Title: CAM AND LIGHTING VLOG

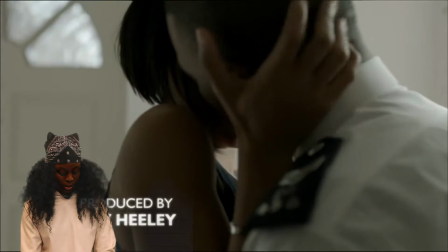4:26 We then see two characters in the same shot, very up close and the shot appears to be handheld.
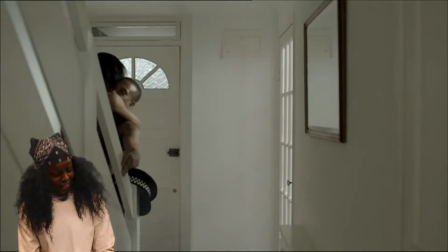4:31 This shows their intimate relationship, well to say the least.
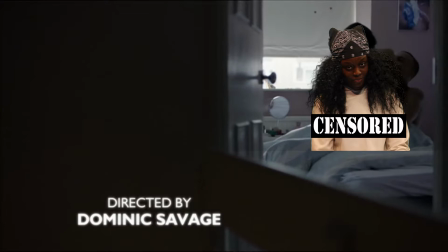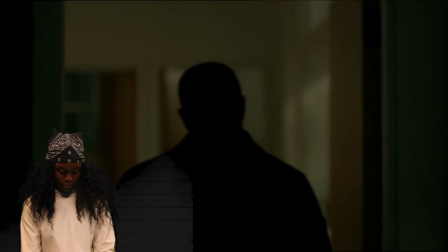4:42 We are now presented with an over-the-shoulder shot of our character entering the door.
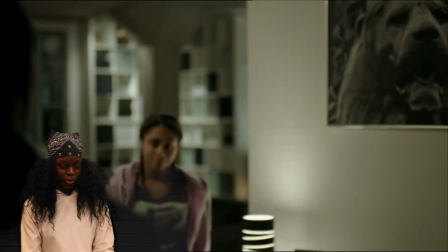4:47 The lighting here is very dark and as it is shot inside a building we know that this is deliberate.
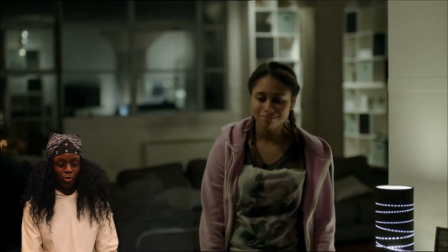4:51 The character is trapped over the shoulder until he is out of view. We then see a slight full focus to reveal who he is actually talking to.
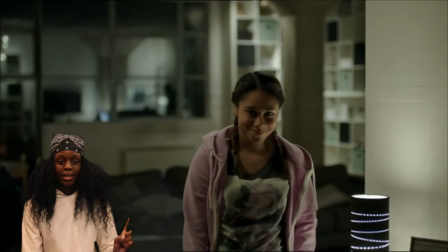4:58 The atmosphere created by the cinematography and the script makes the viewer aware that something is about to happen and the equilibrium has changed.
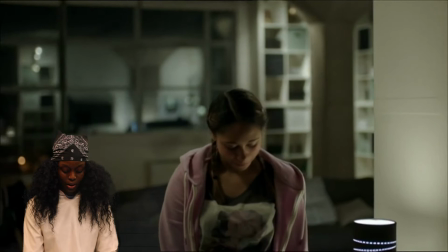5:07 The camera is now looking towards a window.
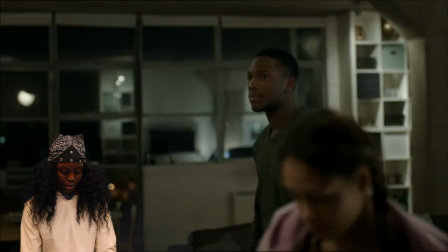5:09 A shadow then appears in the window as a silhouette, again creating a fear of unknown for the viewer as we are unsure what is happening.
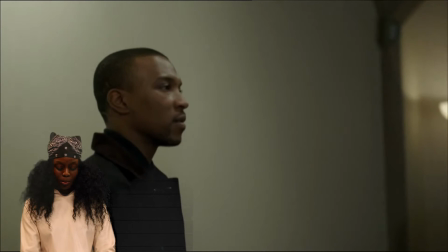5:17 The lighting changes and becomes warm as opposed to gloomy and eerie. The choice of cinematography has the viewer thinking that the two characters may know each other.
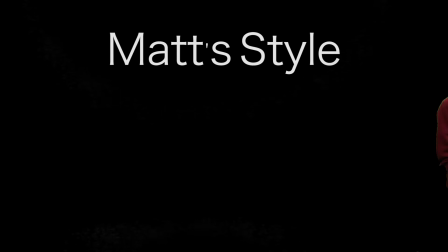Gray has a consistent style throughout a lot of his work as a cinematographer.
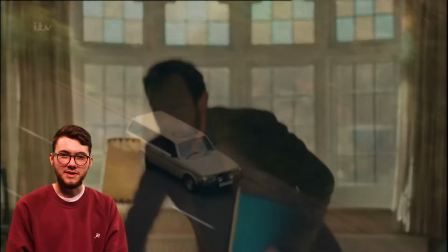5:39 One of these consistencies is his use of windows and door frames to frame his characters.
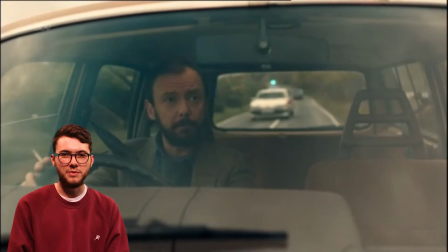5:43 This is to reveal characters to the audience or to reveal sinister intentions between interacting characters.
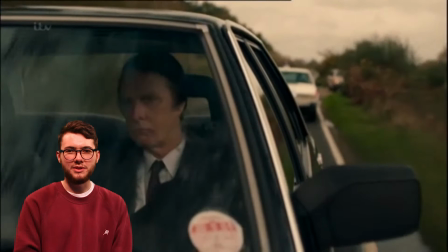5:49 This is seen in the cinematography for A Code for a Killer, One Child, Broadchurch and The Secrets.
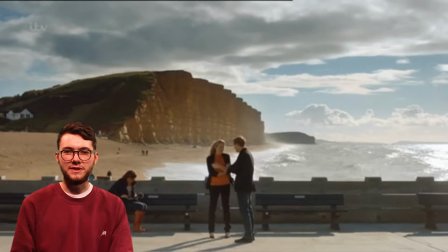5:55 A look of loneliness or longing is the most common technique for this use of framing. Grey also uses wide lenses very frequently.
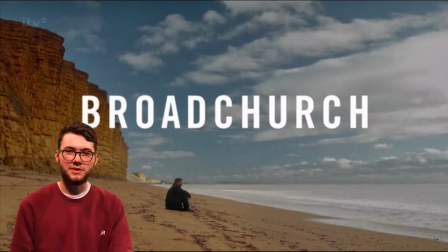6:01 He uses wide lenses to dwarf his characters in their surroundings, making them seem lonely and isolated. This can be seen in Broadchurch, when David Tennant is sat on the beach and the hills and beach surround and engulf him as he sits contemplating.
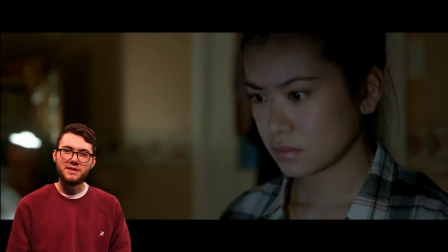6:15 The scenery is used to convey his isolation. Much of Grey's cinematography is character focused.
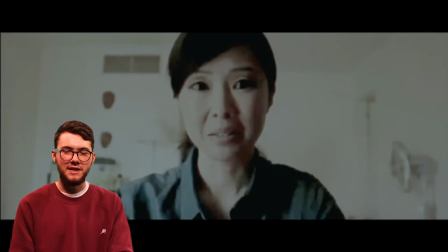6:21 Often in his work, characters can be seen camera facing in a shallow depth of field.
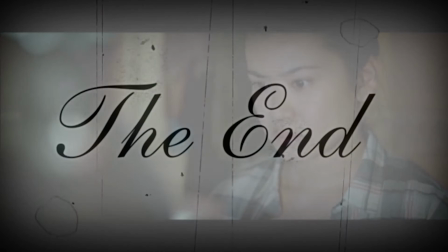This was our presentation on Matt Grey. Thanks for watching. Bye! Bye!
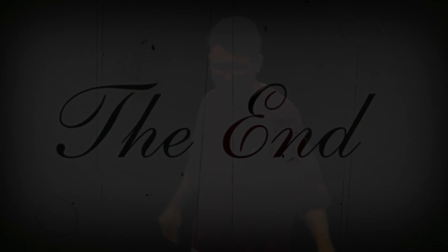6:37 Ciao! I did the most loudest game. Bye! Bye!